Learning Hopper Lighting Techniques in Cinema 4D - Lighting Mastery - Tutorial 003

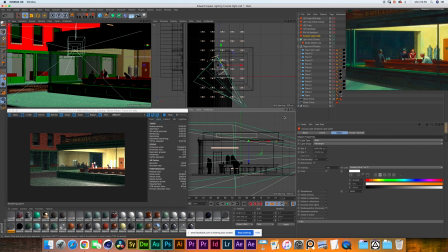979s
And the negative fill is basically just a big black cloth that you will just put, just like if it was like a huge flag, and then you will cover all that in darkness, and that's a way to reduce the reflections or to kill it completely. To clarify to the audience as well, is think about it like this.
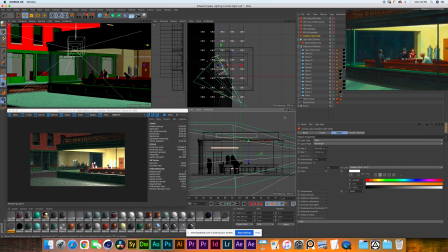998s
A reflection comes from the area that has a brighter exposure than your other area. So if we have outside being A and inside being B, as long as B is brighter than A, you will always be getting a reflection on the window.
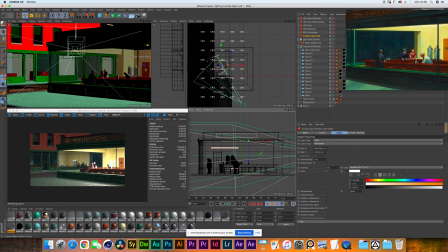1014s
That's correct. I didn't actually think of this technique at all. I was very surprised when Eric told me this during our test.
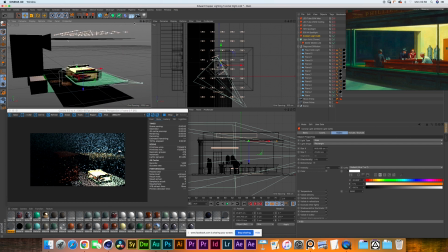1022s
If you literally just slap a massive negative fill to the back wall of that building,
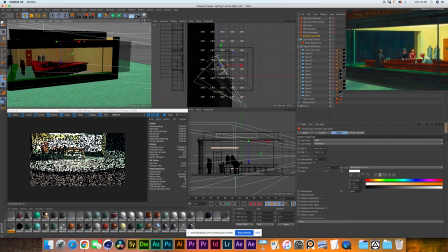1028s
now you've suddenly created the illusion that your exposure inside is darker than outside, and you get rid of your reflection.
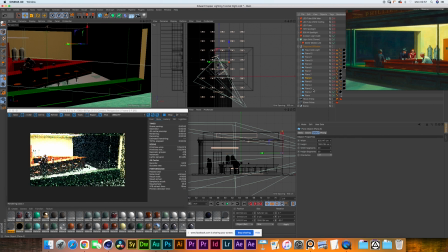1035s
We have literally just a massive black drape over there, and we actually put a second one a little bit to the side over there as well.
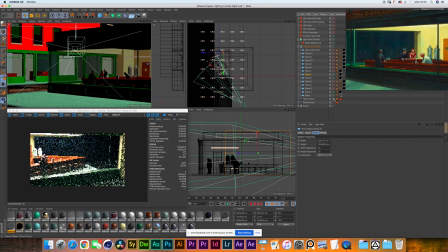1043s
Yeah, because we were able to see both of the back walls. If we're back into the viewport, yeah, there you go. Reflection's gone. It's crazy. It is crazy. Now, we were thinking as well, and we were debating a lot whether if we should eliminate completely the reflection or not.
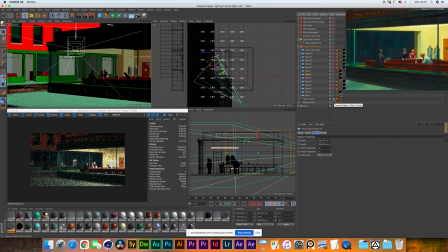1059s
But I think as well it gives a nice depth. It makes it more three-dimensional. And because we're thinking here in cinematography terms, I think we decided to leave those on. We were even thinking of rendering out like a little push-in into the reflection of these people.
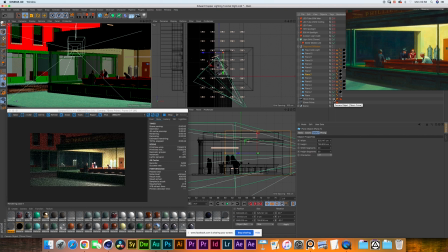1075s
Yeah, that'll be a very interesting shot. Now, what's funny as well to mention is, if you had a keen eye a second ago, you would have seen that the window to the right of our people didn't actually have a reflection of the back wall.
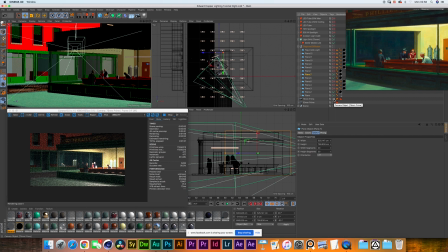1090s
The reason for that is because we actually decided to create a second material for that window that has no reflection. And Eric, is that cheating? Well,
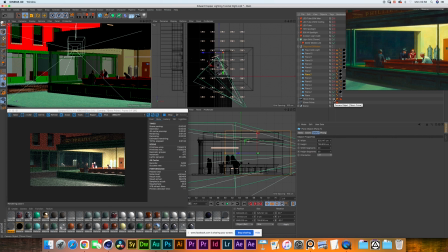1102s
maybe. I think as well, like, a good cinematography always comes in hand with a good production design. And it's very important that you collaborate with your production designer. And there's sometimes, like, let's say you want to be able to have that reflection, but not all over the place.
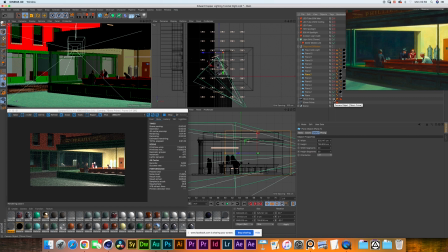1119s
And you can always talk to the production designer and ask them for a non-reflective window, which is a real thing. So now that you're making these kind of exercises and experiments, now you'll know that you're probably gonna face that problem, and that's something worth to speak about to the production.
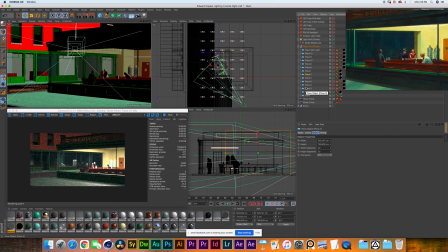1135s
What else do we have? Because the other thing we have is a massive bright spot on the right, but we're still not completely done with the lights that we have inside. Not yet, but first of all, I would like to have that expo of that one light. Like I said, craft it as much as you can, work with that single light and see how much can you do.
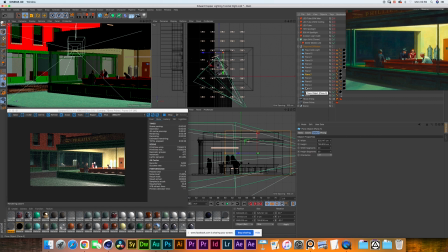1154s
Yep. Okay, so right now I wouldn't reduce the intensity for the sake of just getting rid of that overexposed corner, because I'm liking the spill that it's giving to the street.
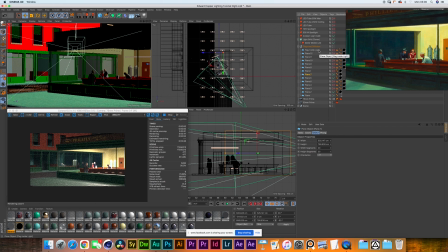1166s
So what I would do is, how about if we just place one flag on top of that to be able just to reduce that overexposed corner we have there. So we added a 4x4 black flag right underneath the characters and the coffee machines.
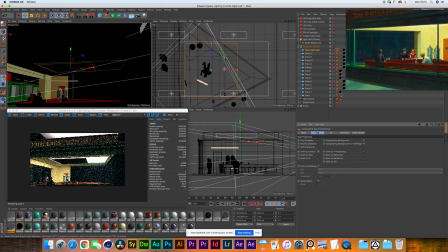1182s
There you go. So that flag is gonna help us prevent to have that overexposed. Because I mean, like the overall exposure of the cafe is well done, is well achieved, but the problem is just the kind of material of those two coffee machines right there is quite reflective.
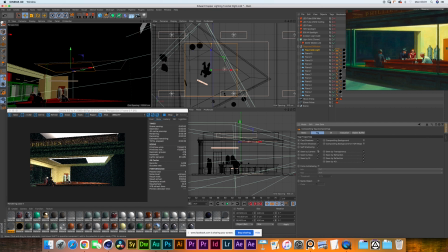1200s
As well, the clothing of the guy is quite bright, and we even had to lower a little bit the intensity of his clothes. Yes, yeah, we changed this shirt. That's as well really important. Not ever, or try not to work with completely white clothing.
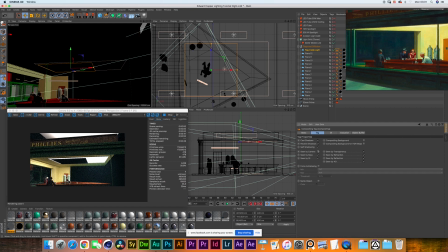1215s
Try always to get a little bit of gray into the whites, so you won't have the overexposure problem. We left as well a bit of light in the corners, just to be able to have as well that spill in the walls, so we're not covering that, which is important.